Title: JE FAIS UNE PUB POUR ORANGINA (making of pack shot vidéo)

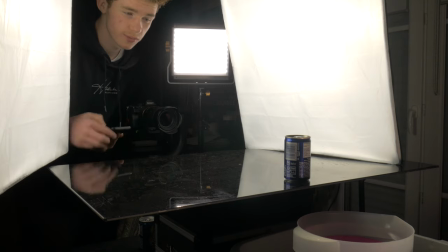[7:43]
Ok les gars, alors là je pense que ça va être le plan le plus compliqué de la vidéo, en gros ce que je voudrais faire, donc j'ai mis la canette au milieu et je voudrais qu'il y ait des éclaboussures derrière le produit,
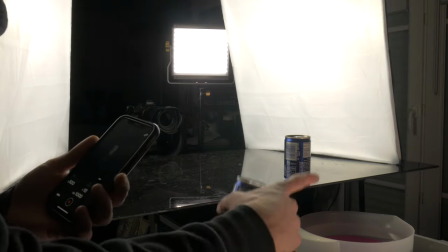[7:52]
donc de l'eau, donc ce que j'ai fait du coup c'est que j'ai mis une bassine d'eau ici où je vais lâcher une autre
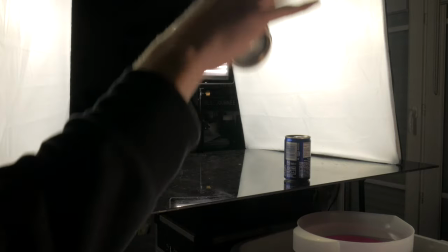[7:58]
canette et l'effet de rebond donc vous voyez quand ça va plonger ça va faire bam et là il va y avoir de l'eau
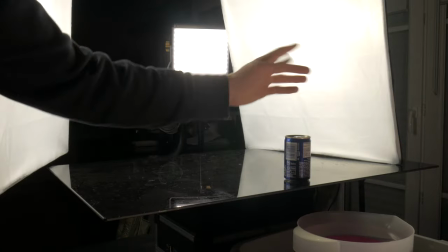[8:02]
qui va remonter et du coup à ce moment là eh ben je prendrai la prise et j'aimerais bien que ça déborde un peu et que
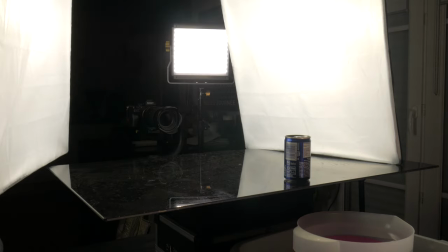[8:08]
ça arrive sur la canette je sais pas ce que ça va rendre je pense que je vais en mettre partout j'ai mis une bassine en dessous
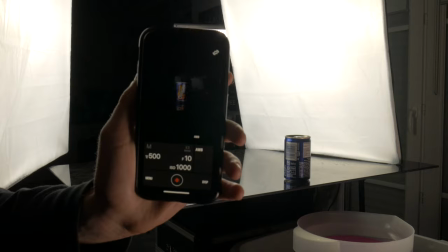[8:13]
que vous voyez pas et donc là j'ai pris le retour sur mon téléphone comme ça je pourrais voir directement depuis ici
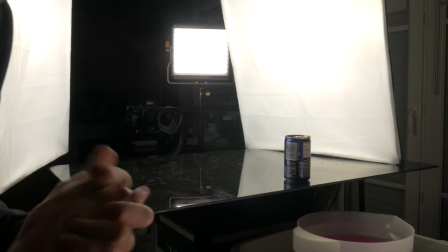[8:19]
et pas aller là bas je sais pas si très clair mais en tout cas on y va je vais essayer et j'ai une backlight aussi que j'ai mis derrière
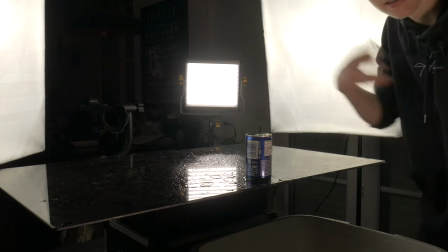[8:25]
comme ça vous voyez comme ça ça va venir décrocher les gouttes parce que si je mets pas de lumière je pense qu'on
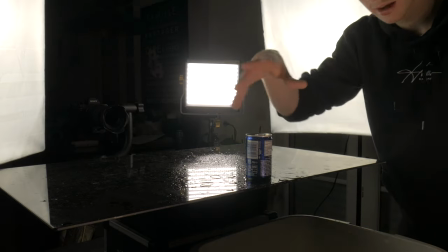[8:31]
va pas avoir les gouttes donc là on va avoir un petit halo de lumière derrière les gouttes donc ça va être pas mal donc je vais possiblement mettre partout
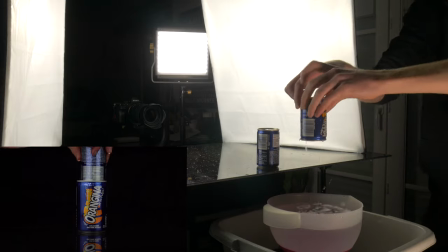[8:39]
ah ouais je pensais que ça allait faire plus un gros truc je pense que je vais lâcher comme ça plutôt c'est pas mal on voit
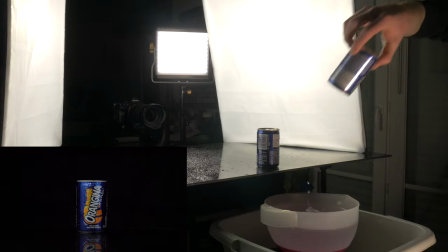[8:47]
quelque chose par contre j'ai pas rémunifié la canette fait que je la lâche comme ça comme ça quand elle va rentrer je sais pas si ça fait bien je vois pas trop ok là c'est bon je pense qu'on va s'arrêter là je vais voir
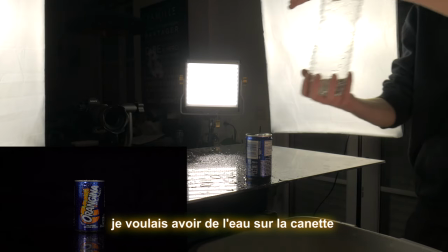[9:01]
ce que ça donne ce que je vais faire c'est que je vais mettre ma main au dessus comme ça je vais retourner dessus de la bassine
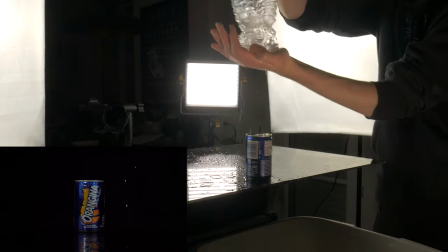[9:09]
ok on va faire vite non
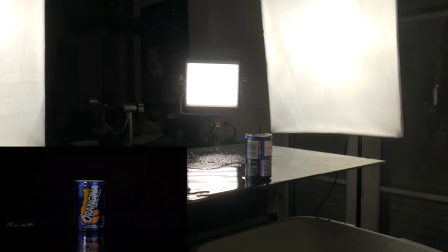[9:14]
non je crois qu'il ya ma main je crois que j'ai mis ma main devant en gros bon j'essuie tout et on la refait ouais
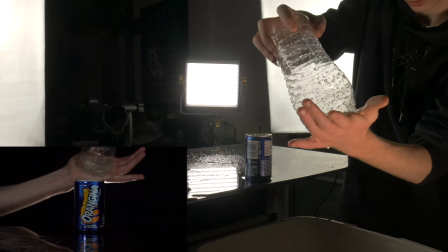[9:24]
ça coule trop ok là j'appuie comme un fou ouais ça marche
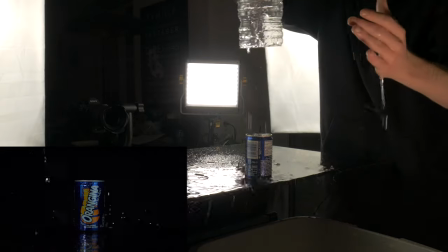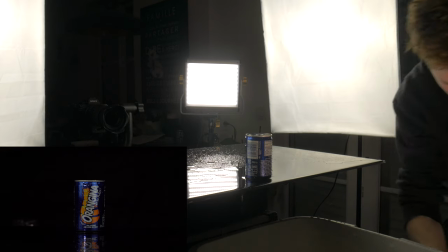[9:34]
là parce que là ça commence à être un petit peu mouillé en vrai ça va j'ai mis une nappe
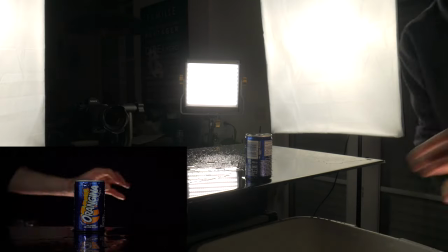[9:38]
qui retient les gouttes donc j'ai juste à essuyer comme ça mais je pense qu'on va pas aller plus loin parce que je suis même pas sûr que ça rentre bien donc
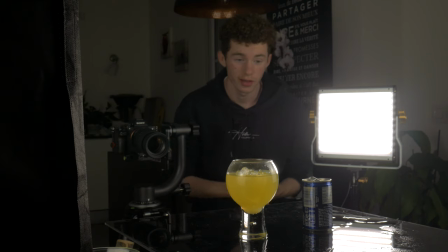[9:45]
on verra ok donc pour le plan final ce que je vais faire c'est que donc d'un côté il y a le verre avec l'orangina et de l'autre
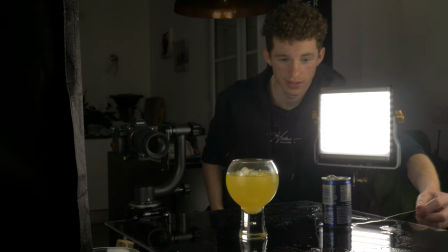[9:53]
j'ai installé la canette avec un filet de pêche en dessous et je vais tirer comme ça et donc au montage je
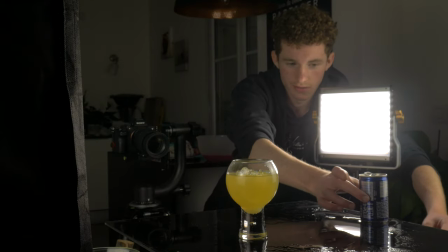[9:58]
ferai l'inverse donc j'inverserai la vidéo et ça va rapprocher la canette comme ça après du verre Ok donc juste avant que je vous parle de 2-3 trucs par rapport au montage Je vous propose de voir le rendu final de la pub
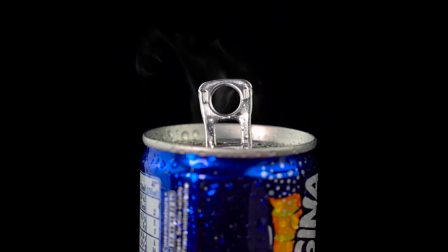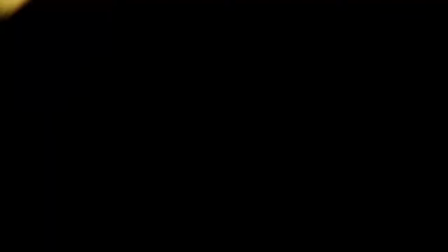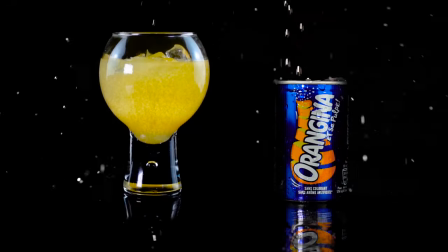Donc voilà ce que ça donne Je trouve ça plutôt pas mal Maintenant je vais vous parler un peu de quelques trucs par rapport au montage Donc je vais décortiquer certains plans parce que j'ai mis quelques effets Quelques trucs sur certains plans Donc on va faire plan par plan On commence avec ce
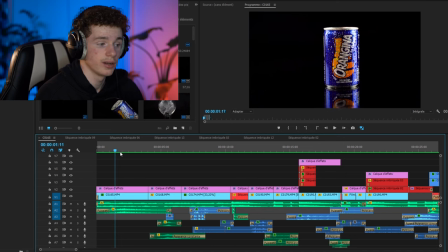[10:52]
plan de la canette qui est assez sympa Là j'ai rien fait dessus Ici non plus J'ai rien fait de spécial Alors ici j'ai ralenti vous voyez Le plan,
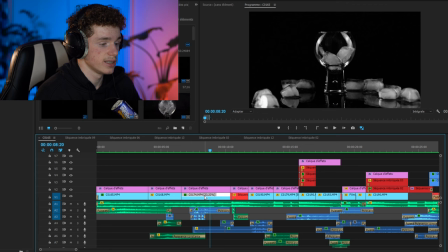[11:02]
si je vous le passe à vitesse normale Donc là il est ralenti Et si je vous le mets sans le ralenti Que vous voyez un peu comment ça faisait Ça c'est le plan d'origine Voilà, on a même pas le temps de voir les glaces ont tombé Et donc c'était ça Et moi je l'ai transformé en ça Voilà,
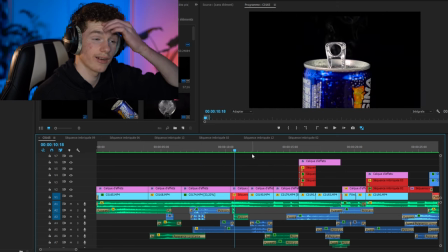[11:19]
c'est beaucoup plus Le ralenti ça fait vraiment beaucoup de choses sur la vidéo Alors ici, gros travail aussi Donc ça c'est l'ouverture de la canette Je vous montre le plan d'origine
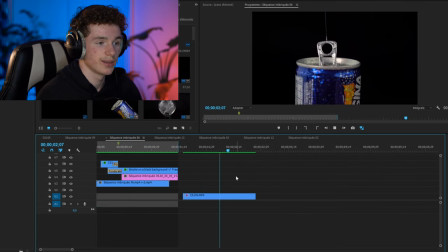[11:26]
Donc il est juste ici Donc ça c'est le plan d'origine avec le petit fil, donc j'ai retiré le fil et j'ai mis des petites éclaboussures et j'ai ajouté aussi de la fumée pour quand on ouvre la canette, il y a un petit peu de fumée toujours qui sort, et ça fait ce rendu final franchement c'est pas mal par rapport à ce plan là d'origine, c'est vraiment pas mal on continue
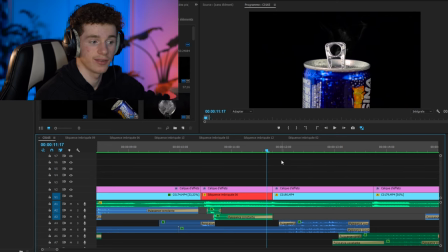[11:45]
donc il y a un gros travail de sound design aussi je vais vous mettre après la vidéo sans la musique, qu'avec le sound design et franchement il y a pas mal de choses,
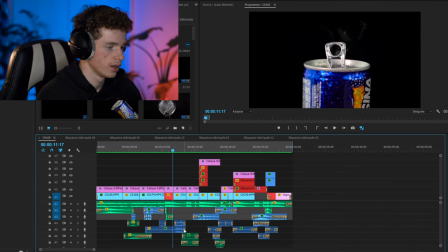[11:53]
regardez déjà j'ai genre 10 pistes audio chaque effet, bah regardez
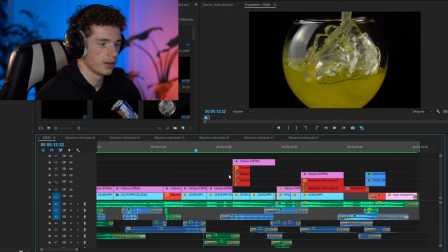[11:58]
Voilà, c'est un petit extrait Je vous mettrai tout à la fin Sur ce plan là, j'ai pas grand chose À part les petites bulles,
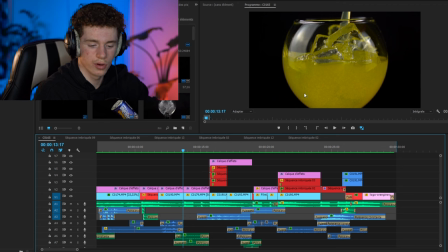[12:04]
voilà, vous voyez les bulles Là en fait, l'originat ça fait pas beaucoup de bulles Et donc j'ai rajouté des bulles sur tous les plans C'est cela,
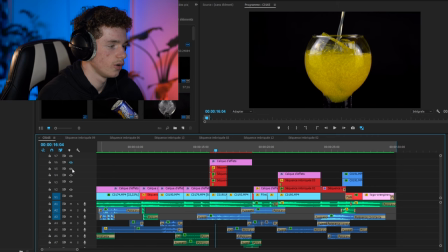[12:10]
ça c'est assez impressionnant Si je vous montre le plan d'origine Il est comme ça
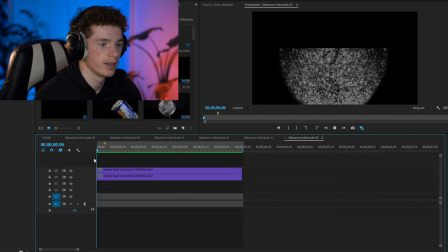[12:15]
Donc là on crée clairement du jus d'orange Donc en fait voilà, c'est des bulles comme ça que j'ai rajouté Donc ça je l'ai pris Sur des banques d'images, de vidéos Donc c'est vraiment pratique, et aussi Donc ça j'avais que ça au début, sauf que c'était pas très réaliste parce que quand les bulles montent à la surface, ça fait toujours des petits éclats.
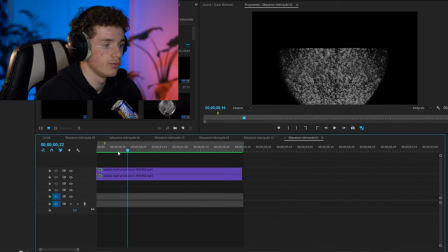[12:32]
Du coup, ce que j'ai fait, c'est que j'ai cherché un vrai clip où on voyait les bulles en haut. Vous voyez, donc ça, je l'ai mis au-dessus du verre et on voit bien les bulles qui éclatent à la surface.
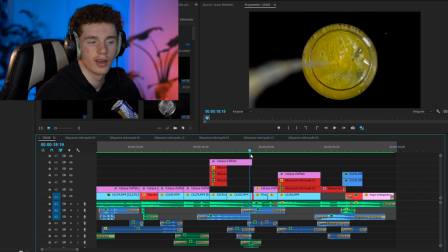[12:41]
Donc ça fait vraiment tout, les petites bulles au-dessus. Donc là, j'ai fait un petit effet où ça rentre dans le verre et on voit ce fameux plan.
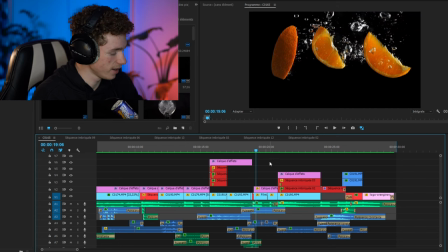[12:48]
Donc vous devez vous dire que je ne l'ai pas tourné. Et effectivement, je ne l'ai pas tourné de base.
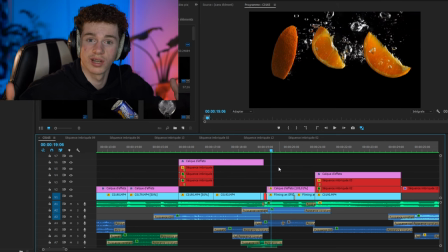[12:52]
Ça devait être le plan où je lâche les morceaux de clémentine, mais il était vraiment dégueu, donc je ne l'ai pas mis.
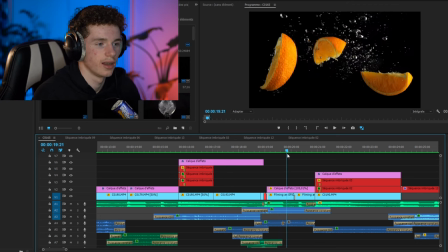[12:59]
dans une banque d'images je pense qu'ils ont fait ça dans un aquarium ils ont balancé les oranges donc voilà j'ai fait un petit effet de ralenti à la fin
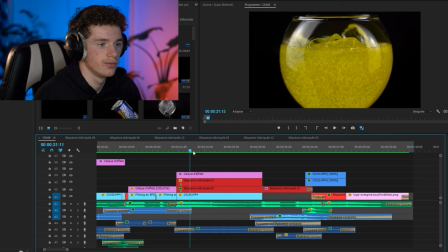[13:05]
ensuite on a re le plan avec les verres avec les bulles pareil si je vous enlève les effets ça donne ça c'est vraiment horrible donc les bulles ça apporte vraiment beaucoup la sursuité sur ces plans là je trouve ensuite ce plan alors celui-là
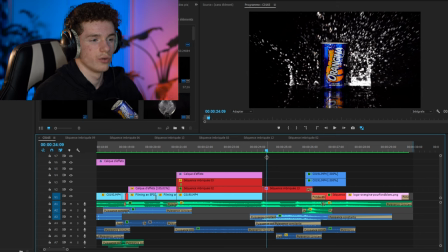[13:17]
j'ai assemblé plusieurs plans en fait parce qu'il y avait des plans où le derrière était beau mais il n'y avait pas d'éclat sur la canette du coup j'ai assemblé deux plans de quand faisais tomber la canette dans l'eau là donc qu'on voit derrière là et pour avoir sur la canette on voit un peu là ça tombe sur la canette par exemple et ben pour ça en fait j'ai pris le plan où je m'étais
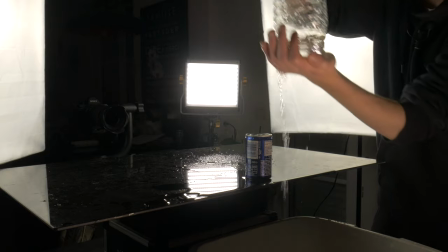[13:34]
trompé où la bouteille fuyait je sais pas si vous vous en souvenez mais j'ai essayé de faire tourner mais ça fuyait mais en fait c'était
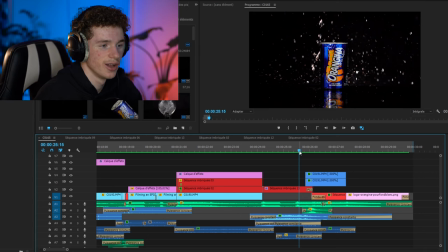[13:39]
le seul plan où il n'y avait pas ma grosse main sur la vidéo donc voilà ça rend pas mal je trouve j'ai fait des
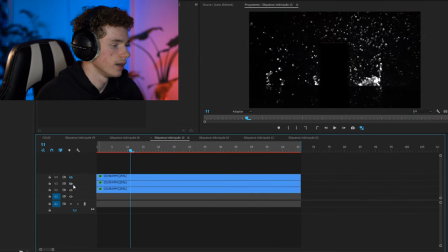[13:44]
masques et tout pour rassembler les plusieurs plans il ya le masque au milieu ici et donc j'ai trois vidéos je vais vous les mettre une par une j'ai cette vidéo là voilà j'ai celle ci donc ça c'est pour avoir les éclaboussures sur la canette j'ai également celle ci
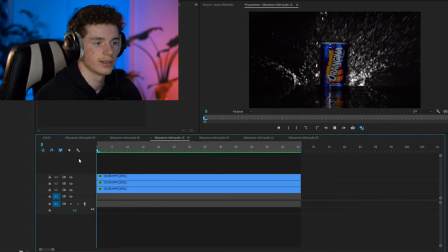[13:59]
donc ça c'est encore des éclaboussures de derrière et le tout au final ça nous donne ça c'est vraiment très stylé et pareil ça aussi c'est ralenti
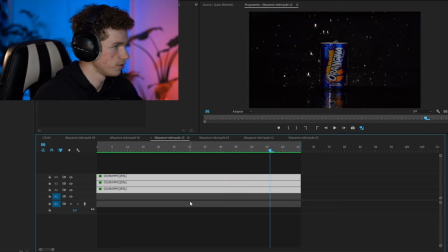[14:05]
c'est à filmer en 100 images par seconde donc regardez si je vous mets le plan d'origine par ralenti bah c'est vraiment
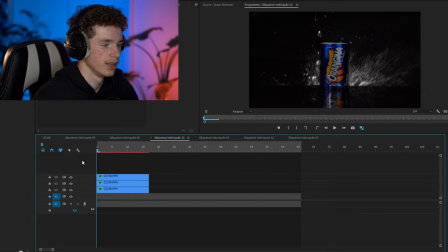[14:11]
pas la même chose quoi regardez je vous montre on a à peine le temps de voir en fait le plan il dure quatre secondes bam hop terminé bon
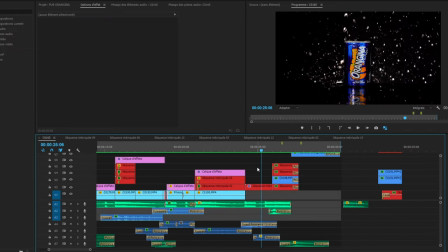[14:16]
les gars là vous voyez plus c'est normal c'est parce que entre le tournage et maintenant j'ai changé le plan final donc je vous montre que ça donne voilà donc c'est vraiment sympa ce que j'ai voulu faire en gros c'est faire apparaître donc le verre pour faire un petit plan final mais
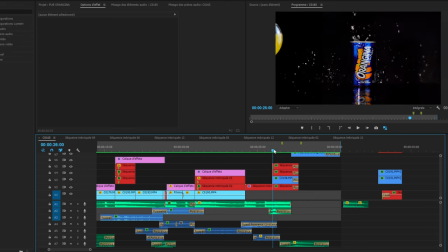[14:31]
je voulais quand même conserver les éclabossures derrière donc ce que j'ai fait c'est que j'ai détouré la canette avec le dessus pour avoir les gouttes qui continuent de tomber et je les fais slide vers la droite et Pareil pour le vert,
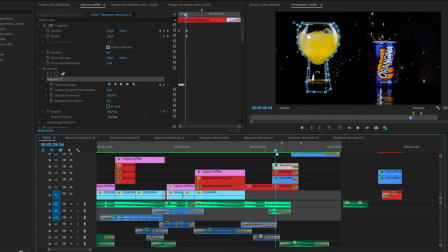[14:44]
on voit, hop, j'ai tout détouré et je l'ai fait aller de gauche à droite également. Donc ça nous fait un rendu vraiment sympa avec les gouttes qui continuent de tourner derrière.
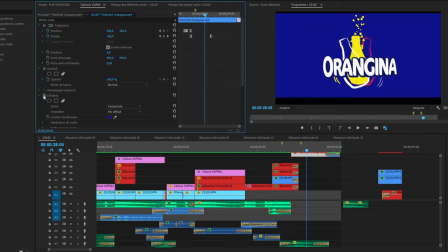[14:52]
Et ensuite, j'ai repris le logo Orangina, donc ça je l'ai repris sur une pub. J'ai juste envié le fond parce que c'était un fond bleu et ça nous donne cette magnifique scène de fin.
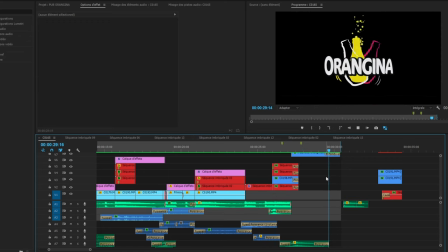[15:03]
Et à la fin, on enchaîne avec le logo Orangina. Donc franchement, c'est très stylé cette pub.
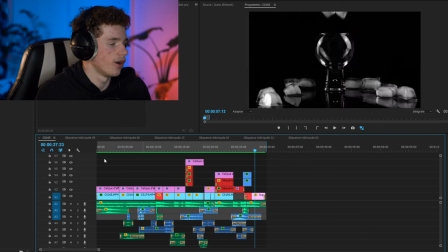[15:09]
Après, je trouve qu'il y a des plans qui ne sont pas très originaux en mode, ceux là je les trouve très sympa tous ces plans là
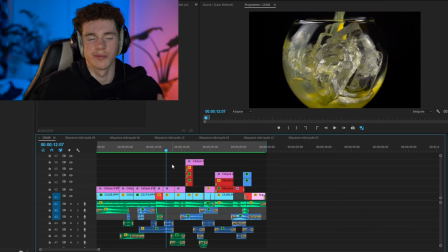[15:16]
mais les plans où je serre je trouve que c'est pas très original j'aurais peut-être pu faire mieux après c'était la première fois que je faisais ça donc je trouve que pour une première c'est pas mal mes plans préférés c'est celui là avec l'eau incroyable j'aime bien le plan des glaçons aussi donc voilà je vous mets la vidéo finale sans la musique qu'avec le sound design comme ça vous verrez un peu l'importance du son dans une vidéo donc je vous mets ça tout de suite